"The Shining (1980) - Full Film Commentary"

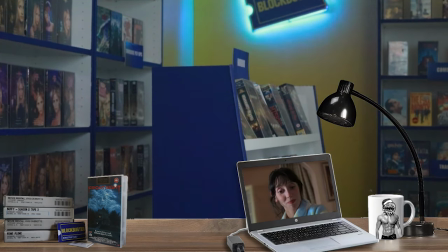The one that faces you will flip the image like a mirror, so it is used to what you.
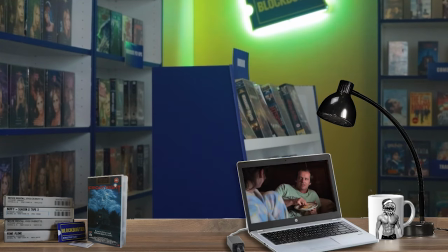So it's like what you see when you look in a mirror, and the camera on the back will not flip it. And the reason the selfie camera is mirror style is just because we find looking at our non-flipped faces a little bit unsettling. It all looks a bit wrong.
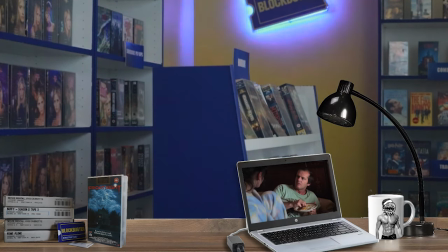I also want to point out that that reveal that what you think is regular reality is actually in a mirror was also used by Christopher Smith's Triangle,
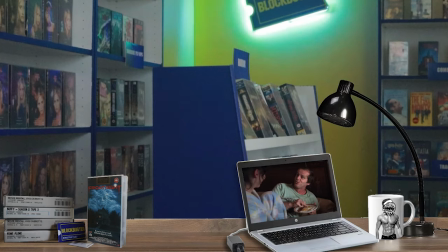a film I absolutely adore from 2009. Very, very inspired by The Shining. Here is another interesting piece. People have made a lot of that typewriter being the Adler.
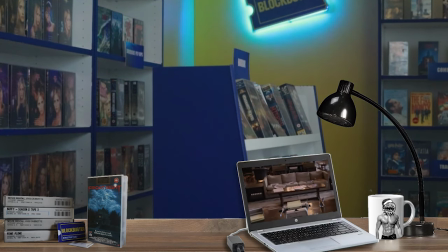Some people have tried to read references to the mid-century Germans and the Third Reich into The Shining.
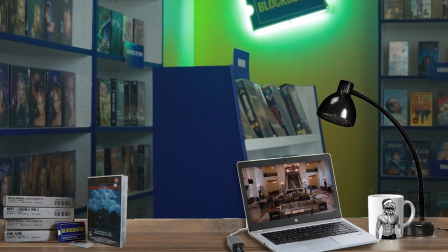I do not buy any of those, I'm afraid. But if you do, then the use of an Adler or an eagle,
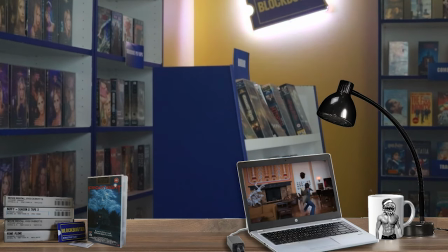which is frequently recurring in fascist imagery, is kind of helpful.
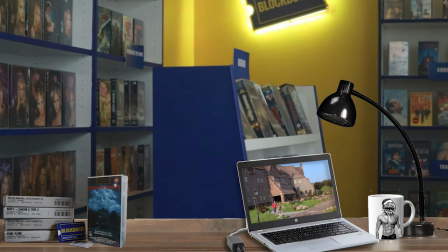Now, what I want you to notice about that typewriter is that it was white.
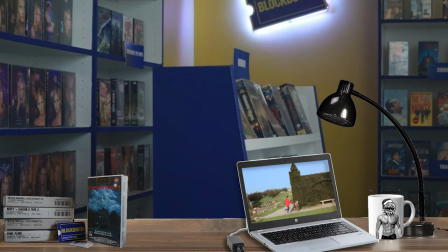Because that typewriter will not stay white, but we'll come on to it later.
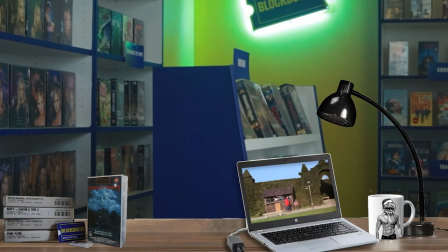Is that a mistake, or is that just meant to unsettle you? I leave that to your judgment.
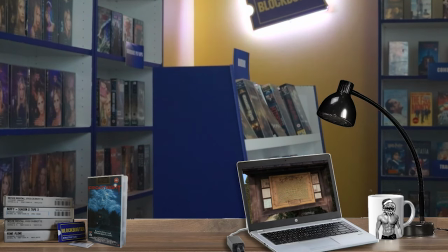I think the helicopter shadow is probably the only mistake we had in this movie. I think the rest is deliberate, but I leave it up to you.
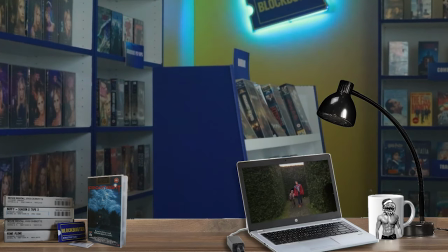As they're wandering around the maze here, which, by the way, caused much hilarity for the crew as people inevitably got lost in it,
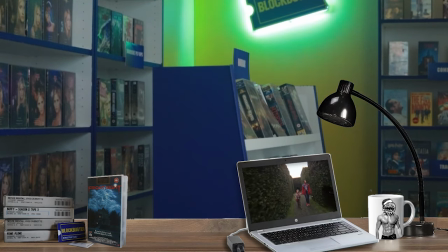try as they might, that was a real massive maze that they built on set. And people got lost in it when they were filming. You know, try as you might, it's going to happen. Even little maps do not help you. I'll also point out that given that the maze isn't there, as you saw from the outside,
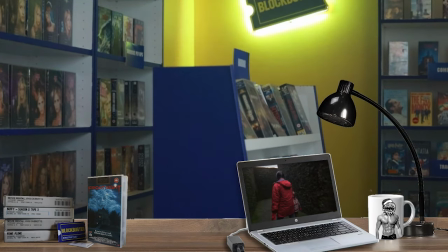you maybe won't be surprised to know that the shape of the maze changes a lot.
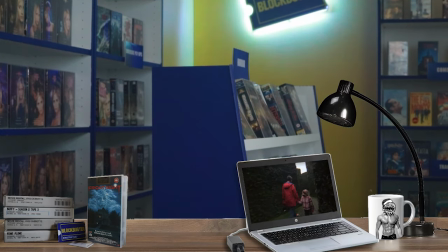Again, that is that inconsistent geometry that is meant to unsettle you, feel uncanny.
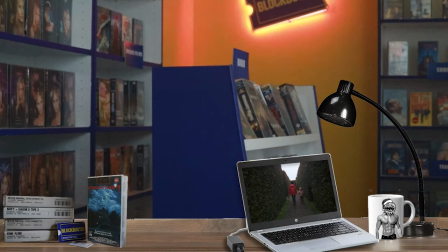That music from Béla Bartók, that is music for strings, percussion and Celesta Movement 3, also feeling eerie. Now, as they're lost in the maze, look at how we just faded into Jack. Lost in the hotel.
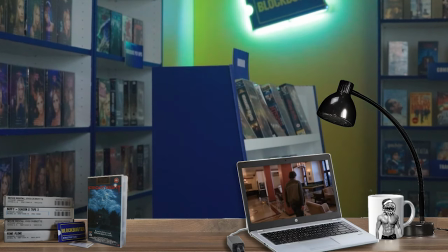Remember, Wendy told you, the hotel is a maze. We're going to really cement that here.
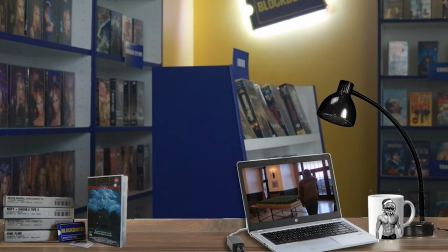The way Wendy and Danny got lost, fading into Jack lost, he is now going to overlook them.
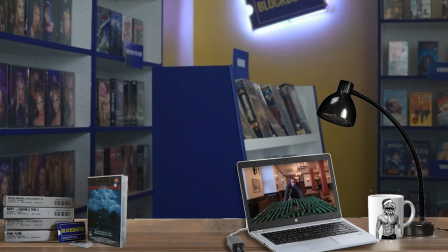Pun very intentional there. And we're going to get an instant transition to actually looking over the real maze from the model.
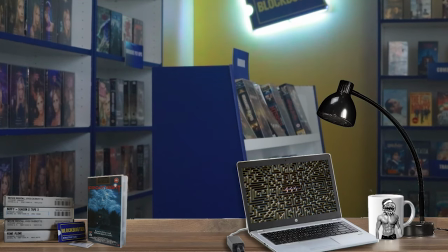And often it would take you a while to notice that you've gone onto the real version. But again, that surprise that, oh, I'm not looking at the model, I'm looking overhead at Wendy and Danny, it's to unsettle you.
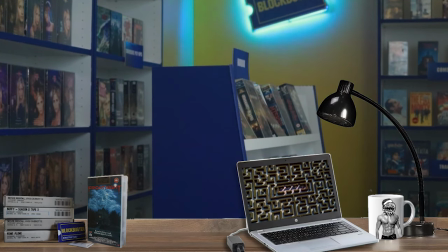So you're not quite sure what you're looking at here. That is fantastic editing.
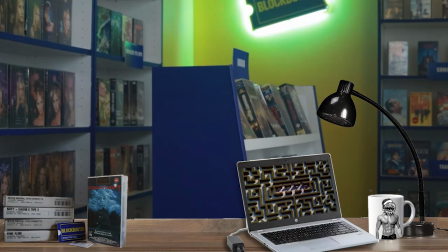Absolutely fantastic editing. We'll talk more about the camera work and editing later.
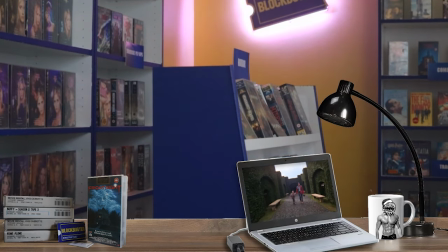And to further unsettle you, as happened previously, we are going to do a smash cut to another title card before Wendy and Danny get out. Again, you are denied resolution. You are kept off balance by this film.
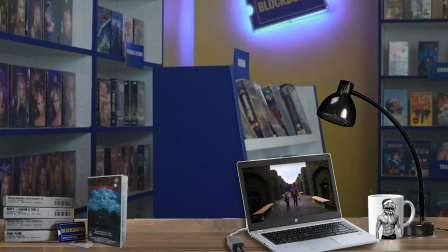This is a kind of technique that is much more subtle that Kubrick uses, I think, to great effect.
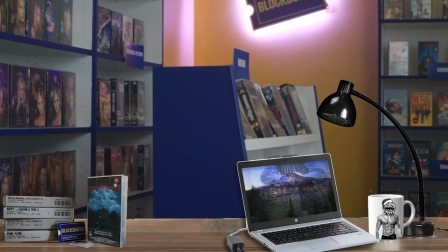Now, back onto the topic of different types of horror, we discussed how Kubrick has a complete different vision than King.
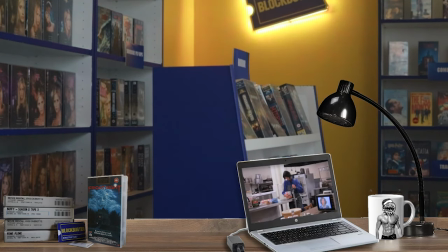King did have the opportunity to write a script. He actually had a contractual right to get that first script, but Kubrick refused to read it. So I don't know if King actually completed one that he would later go on to use in the, I think,
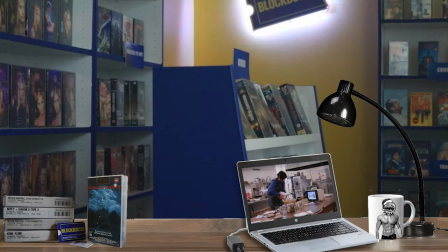1997 adaptation that he did almost to spite Kubrick because he wanted to do a faithful version,
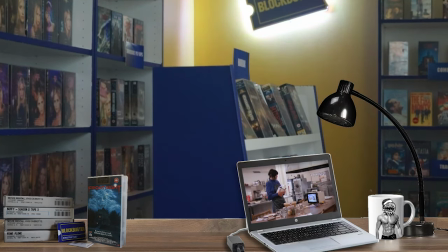as he called it.